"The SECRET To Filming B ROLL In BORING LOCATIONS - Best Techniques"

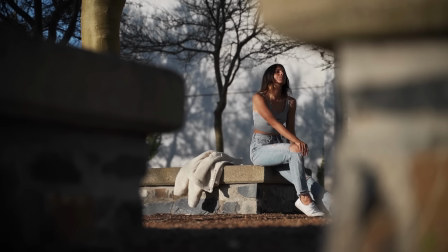Another one is going to be that foreground that I love to talk about because it's one of my favorite things you can do to a shot to create more interest in it.
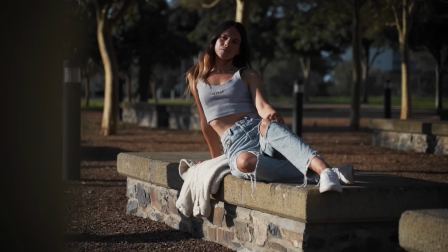By introducing that third layer into your shot, now you don't only have your subject and your background, you also have foreground. And another thing you can do with this is start introducing some movement into that shot, which we're going to talk about a little bit later. Something I like to do when doing this is to have a slightly longer focal range.
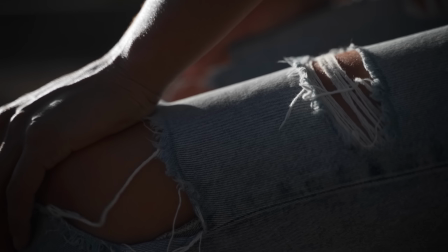So by putting on a longer lens and shooting at something like 75 mils or even 105 mils,
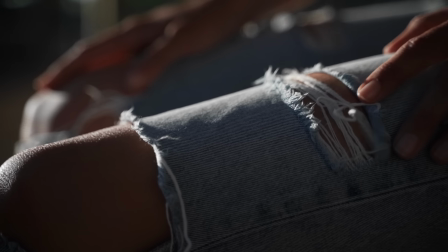you can isolate your subject and exclude a lot of that background,
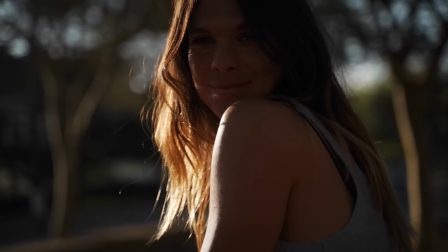making sure that your frame is filled up with interesting things Another way that you can achieve this is by shooting at a shallower depth
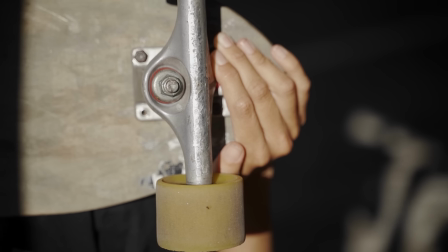of field. So if you guys have a lens that allows you to go to a lower aperture, giving you that blurry background, that's gonna mean that even if that background is super boring, you can blur it out and make sure that your viewer's attention is being focused on the parts that you want them to
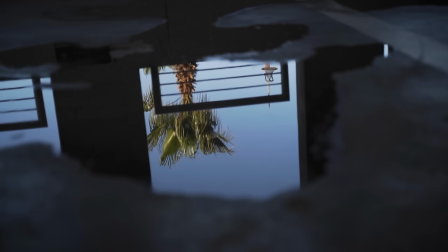focus on, whether that's your model or any other interesting thing that might be in that scene.
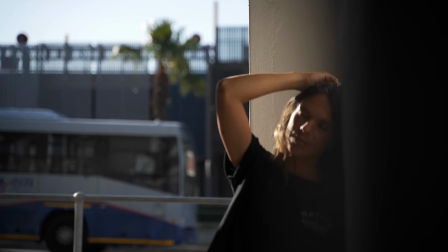These things often go hand in hand, and by having that longer focal length allows you to get that shallower depth of field,
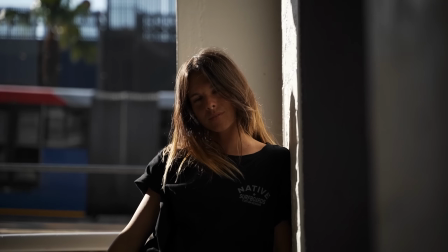and you end up creating some really interesting shots where the frame is nice
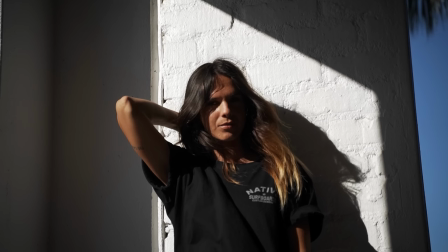and full of the interesting things that you want your viewer to digest and you want them to notice in that frame. Something that I like to do when I have a boring location is to introduce some sort of props. Even your model itself is a prop, but even further than that, you can give your model props and have them have certain things to work with to create more interest into that.
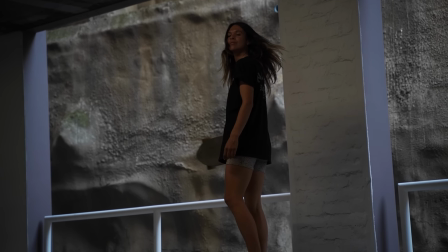So you can see here, Hannah has this skateboard, which we can all of a sudden use to have her doing interesting things.
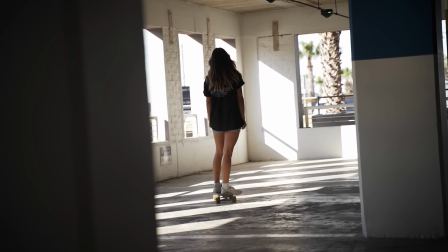She can be skateboarding on it, or she can be holding that skateboard.
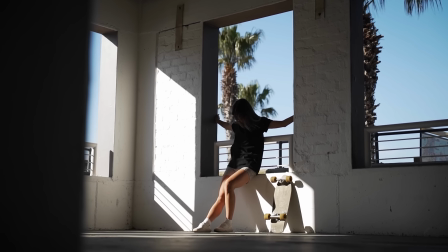I can use the skateboard to get those nice close-ups that we were talking about and find interesting little details within those props.
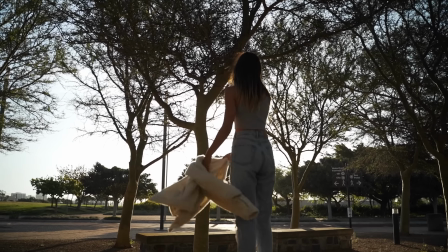Another thing is you can see at our second location where Hannah had this jacket,
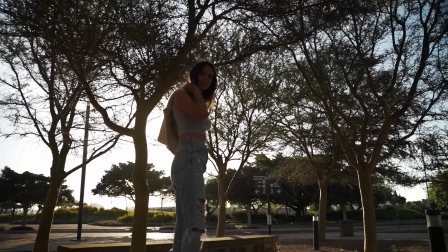she can spin the jacket around and all of a sudden introduce nice movement into that shot and an interesting element for the viewer to pay attention to,
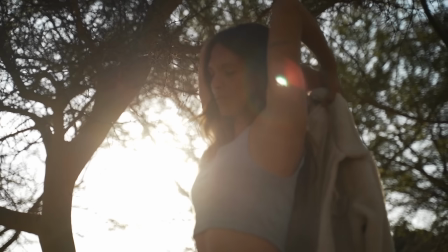and they're not going to notice that very boring and average background so much. If your shots are generally looking quite boring, something that I find really helps is introducing movement into those shots. If you have a lock-off shot, even of a quite interesting location, there isn't too much going on and your frame isn't changing too much, and that means that the viewer's attention isn't going to be held for as long as if you were to have a moving shot where everything in that frame is
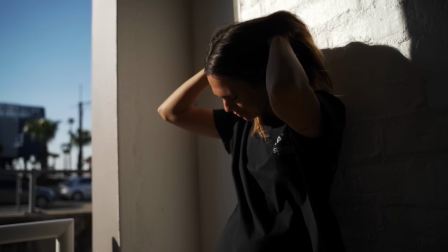changing quite quickly. Your viewer constantly needs to readjust and figure out what the new things in that frame are, where they're supposed to be looking and what's supposed to be holding their attention. And this is something really great to apply when we have that background that isn't necessarily going to hold our viewer's attention for that long.
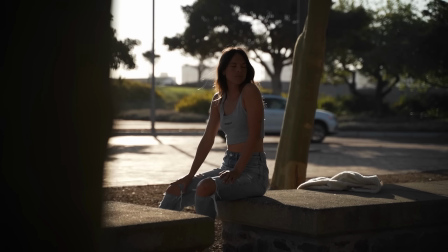One of my favorite ways to introduce movement is by having something like that foreground we mentioned earlier.
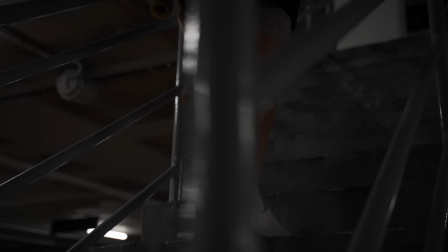It exaggerates all of our movements, and all of a sudden our movements become a lot greater with that foreground rushing past. Otherwise, something you guys can do, something that I love to do, is introduce gimbal shots if you guys have access to something like a gimbal, so you can start tracking and walking after your subject or doing really nice big slides and movements around in your location. All of that movement is going to introduce another layer of interest for the viewer to pay attention to. So next time you guys find yourself in a pretty boring or average location, give these tips a try. Don't just be like, this place sucks, I can't create anything nice here. Try introduce these tips and techniques, and hopefully you guys will be surprised at your outcome, and hopefully you guys will still be able to create some really awesome shots by utilizing these tips and techniques. I hope you guys enjoyed this video. I hope you learned something new. If you did, hit that like, hit that subscribe if you want to see more, and I will see you guys in next week's video.